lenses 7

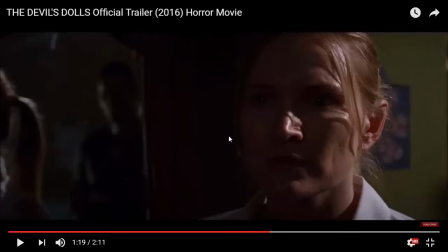[4:24]
As you can see also in this shot, you see, we are focused on this girl right here. This is probably let's say a 50 millimeter lens, but something is happening in the back, as you can see.
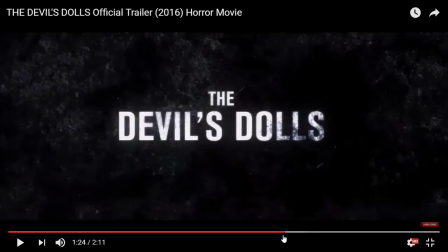[4:42]
Okay, even in this very same shot here, right here,
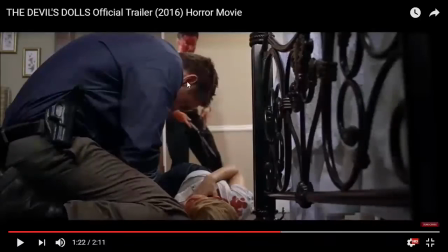[4:47]
the focus was not completely, like using the depth of field, the background was sharp, or let's say in focus. So it psychologically prepared us for this person that was going to appear right here.
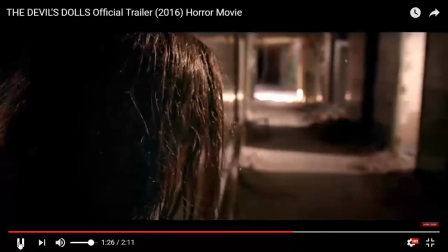[5:06]
So essentially that's it.
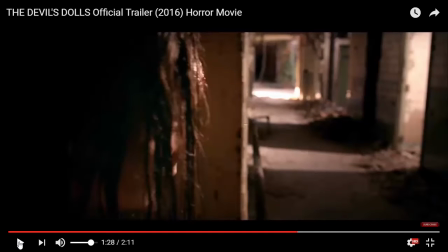[5:08]
Even in this very same shot, in horror movies, you see the focus right in this very point is changing,
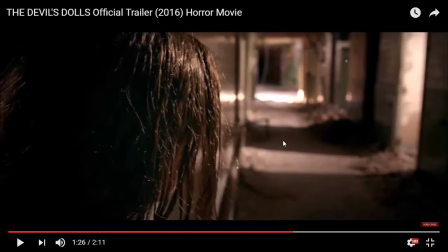[5:15]
but here it's not that much out of focus, and we are focusing on this girl right here.
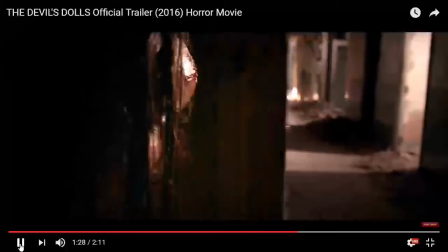[5:23]
But let's see what happens. She goes back and boom,
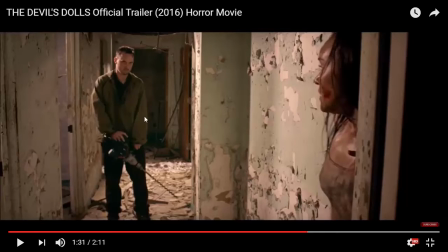[5:29]
we were psychologically being prepared for something that might happen because of the lens selection that was used here, which is probably 35 millimeter 250. This is not 16, but somewhere around there, maybe to 24 millimeter.
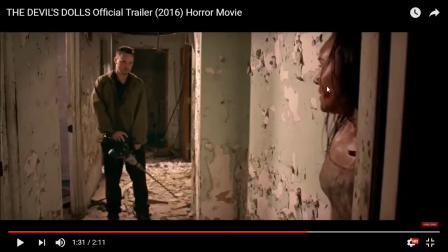[5:49]
But essentially, you get the whole point. We were psychologically being prepared for something that was going to happen. We didn't know where it's going to come from, but they used this camera,
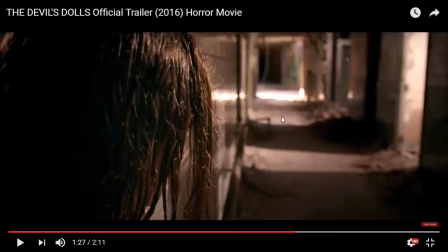[6:00]
cinematography trick where, this girl is like, essentially like in this girl's head or something. So we have this girl's perspective. We don't know what's going to happen, and the lenses allowed for that to be projected onto us. So
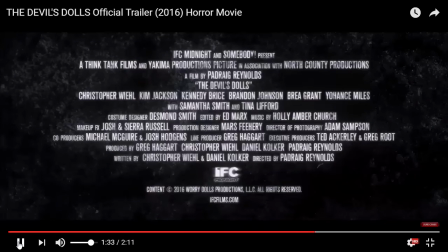[6:16]
boom, and there's the use of music, background music, but the whole point is how lenses and depth of field can also be used to create horror movies.
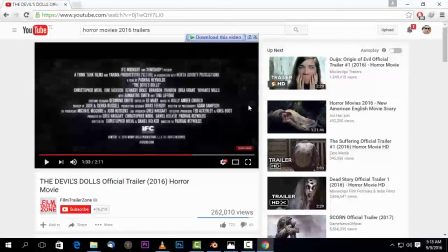[6:32]
Okay, so that's it. So I hope you have understood this part. If you haven't yet understood, you can always email me any question you have in the email that will be there below.
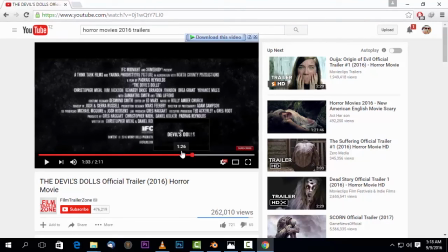[6:46]
So thank you for watching this tutorial, and see you on the other side when I show you other tutorials and we get into deeper and we essentially make stuff happen with ease. Thank you for watching.